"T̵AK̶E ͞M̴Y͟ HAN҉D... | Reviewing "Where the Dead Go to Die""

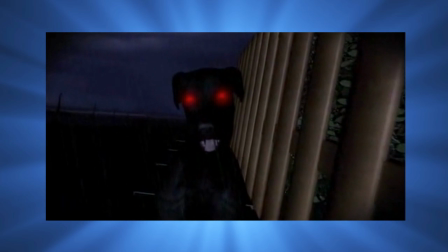248s
As for Labby, he's less of a character and more of an archetypal demon that resembles the devil.
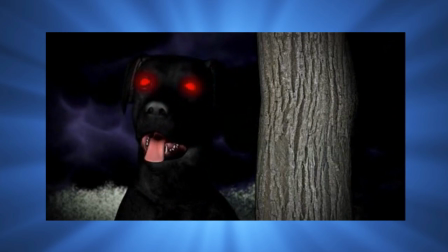254s
That's not necessarily a bad thing, but it doesn't work in this story for reasons I'll get to in a moment. Another issue I have is the pacing of this story.
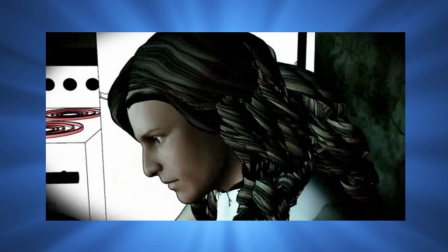263s
Right from the get-go, we witness Tommy's parents get into a heated argument.
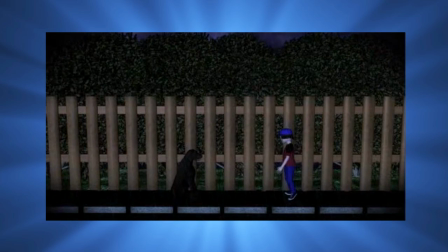267s
Then immediately after, Labby appears to tell him his unborn brother is the Antichrist.
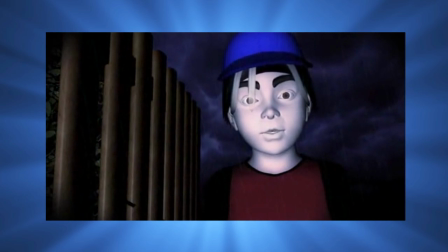272s
They dump so much of this dark material on you at once that it just comes off as silly and heavy-handed.
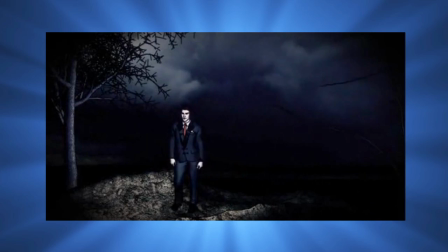278s
There's no real build-up to the disturbing scenes that happen later. It's more like a constant stream of gloom, fire, and brimstone.
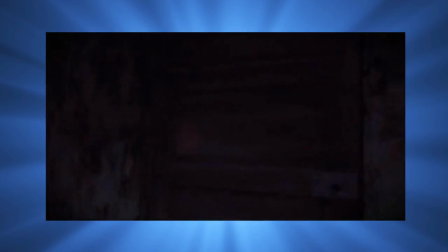286s
Speaking of which, the first really gruesome scene in the film happens when Tommy returns home to get rid of the supposed demon inside his mother.
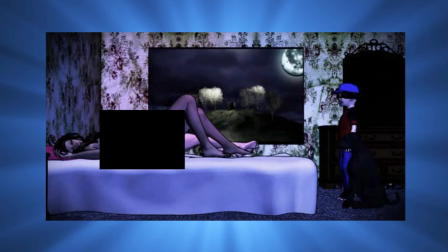294s Do it, Tommy. Do it for God.
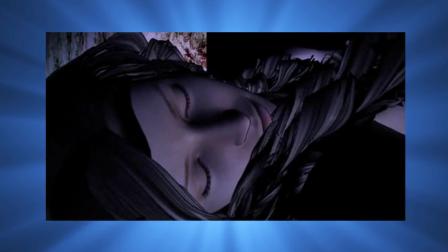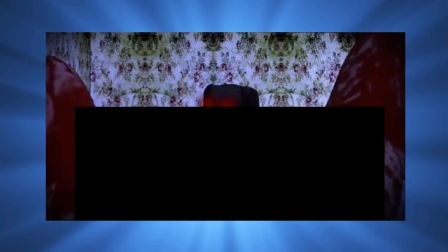305s
So, right after telling Tommy to kill his unborn brother, Labby goes right ahead and does it himself.
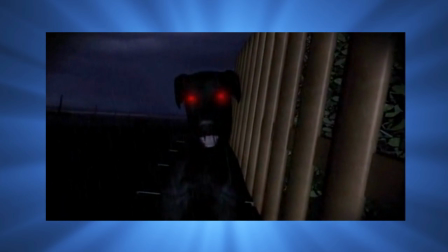312s
Why? At the beginning, Labby was set up as the kind of satanic figure who coerces people into committing evil acts.
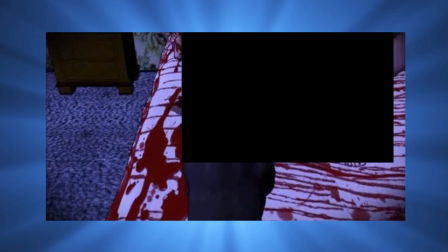319s
Him murdering Tommy's parents not only undermines that setup, but also makes it look ridiculous when he tries to deflect the blame later.
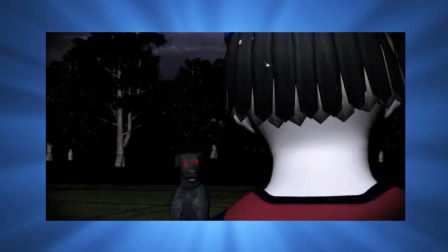326s I'm only a messenger. You can't blame the messenger.
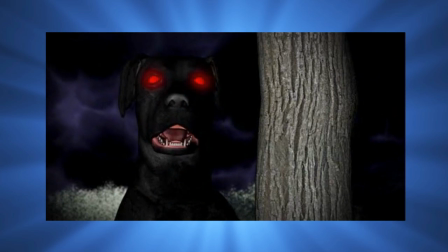333s
I should mention that while writing this review, I heard rumors that this film was intended as a comedy.
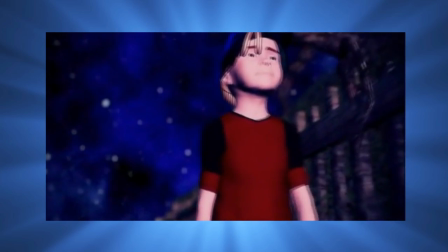339s
Keyword being rumors. I've only heard this through hearsay without any sort of verification.
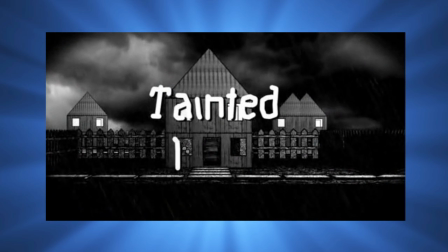344s
I bring this up because this first chapter is the only one that has anything resembling comedy.
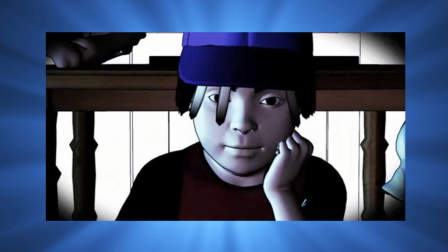351s
Even then, considering the sitcom-esque opening of this chapter,
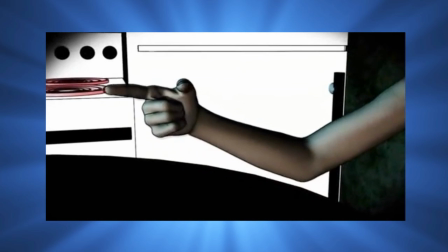354s
it leads me to think that comedy elements may have been inserted into this chapter to try and make it more disturbing rather than funny.
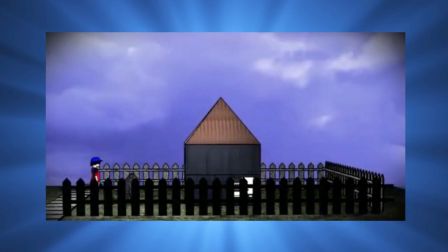362s
But if that was the case, it still doesn't work.
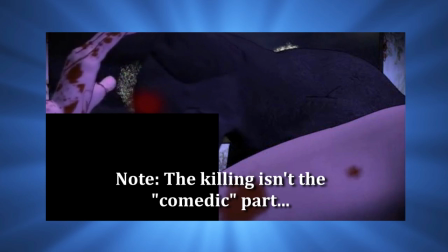365s
These somewhat comedic moments really stick out and clash with the overall tone of the scenes they're in, making them feel unintentionally stupid.
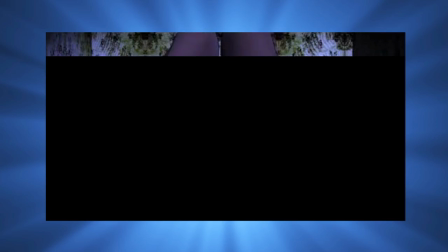373s
Honestly, when I first saw this scene, one of the first things that went through my head was,
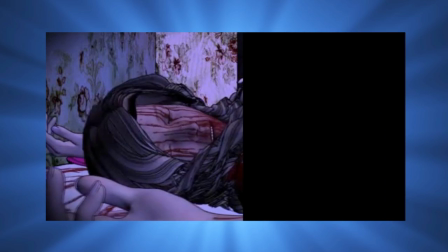377s
why isn't the husband waking up despite his wife screaming bloody murder right next to him?
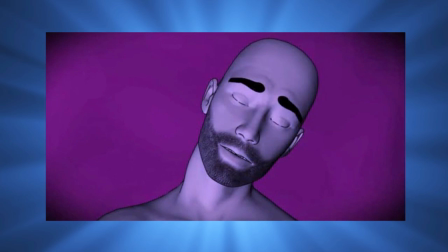383s
He doesn't even budge until Labby bites his penis, leading to the two dumbest lines in the entire film.
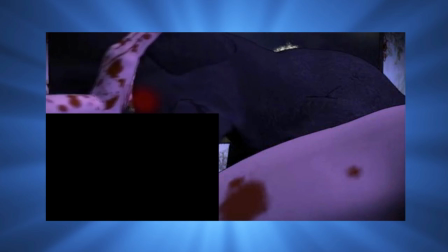389s What the fuck? Are you some sort of faggot cannibal? Oh, you're eating my dick!
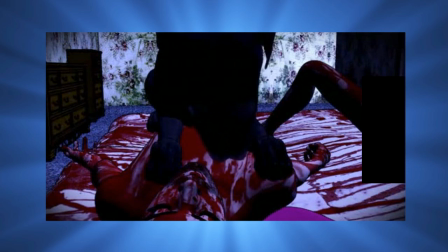396s Was that my brother? Quickly, take his hands and cut yourself with his
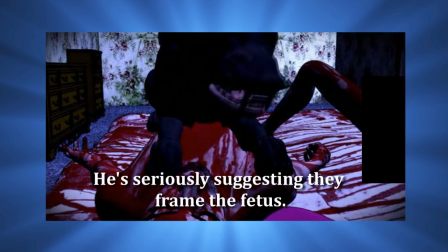404s fingernails so it looks like he attacked you first.
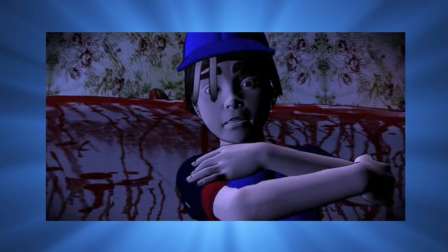408s
Fortunately, the rest of the dialogue in this film isn't anywhere near that bad.
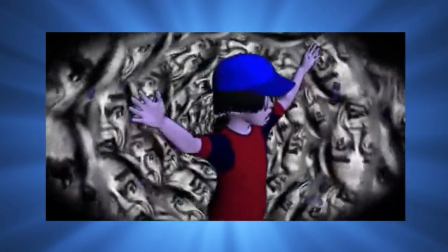413s
After the bloodbath, we finally get to the interesting part when Tommy passes out.
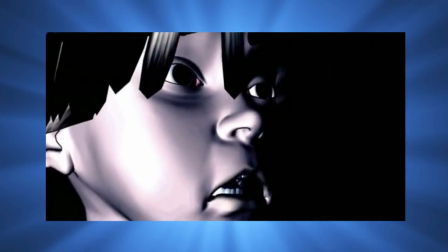418s
Here we're treated to a bizarre nightmare sequence that's really a lovely change of pace.
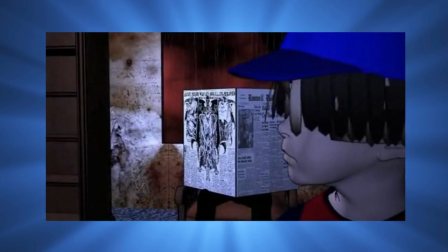423s
Like a number of the other freaky sequences that pop up in this film, it has a very Silent Hill-esque feel to it.
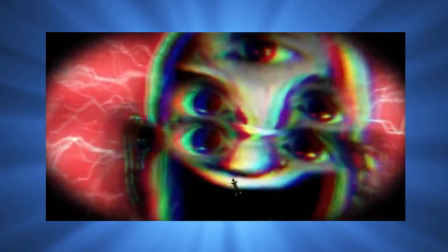430s
There's also a lot of interesting camera work and editing tricks here, keeping the sequence feeling fresh.
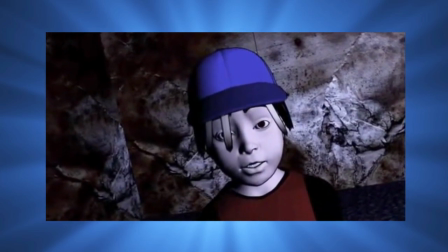436s
Although, the tilting zoom they have going on is used a little too often throughout the film, so it gets stale by the second chapter.
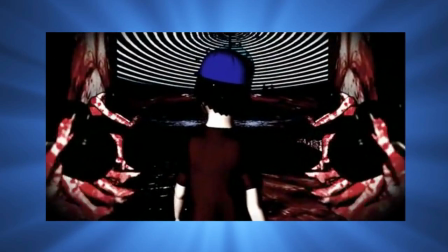443s
A couple things I particularly like is this bizarre room Tommy walks into.
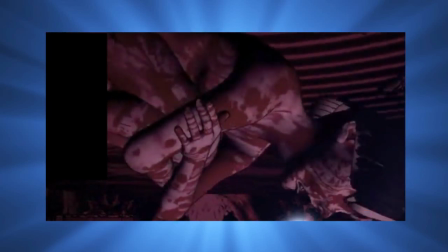448s
He sees a clone of himself in the fetal position floating in a suspended container, as well as a hypnotic ceiling.
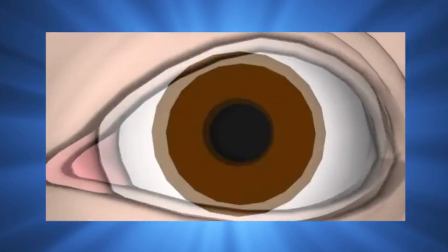455s
It appears that this is supposed to represent Labby's control over him and the helplessness he feels as a result of it.
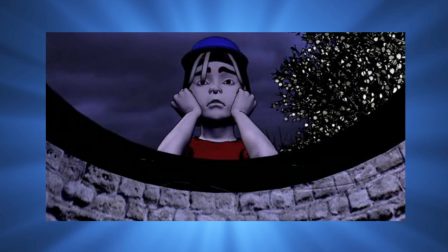462s I'm afraid of him. I don't know what to do.
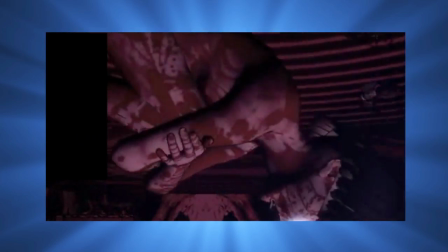466s
However, this imagery would have had some weight to it if Tommy had actually carried out the murder himself under Labby's insistence.
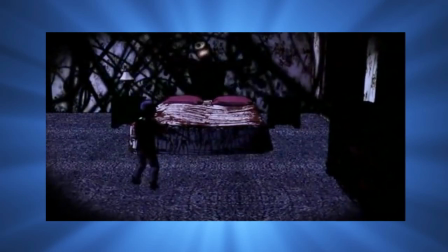473s
Then there's the Shadow People. I really like this creature's design.
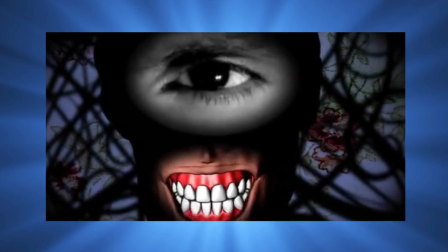478s
The use of live-action footage for the eye gives it an uncanny feel,
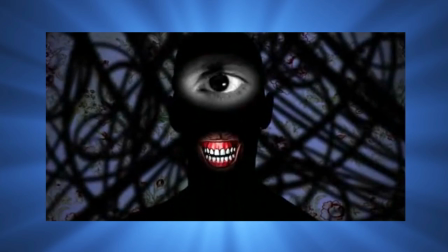482s
and we only ever get a glimpse of what they really look like under their shadowy exterior, making them that much more mysterious.
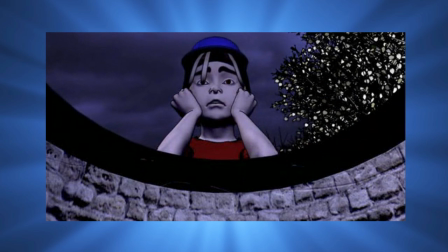489s
Once the nightmare sequence is over, Tommy goes to talk with the lady in the well, a creature who apparently opposes Labby.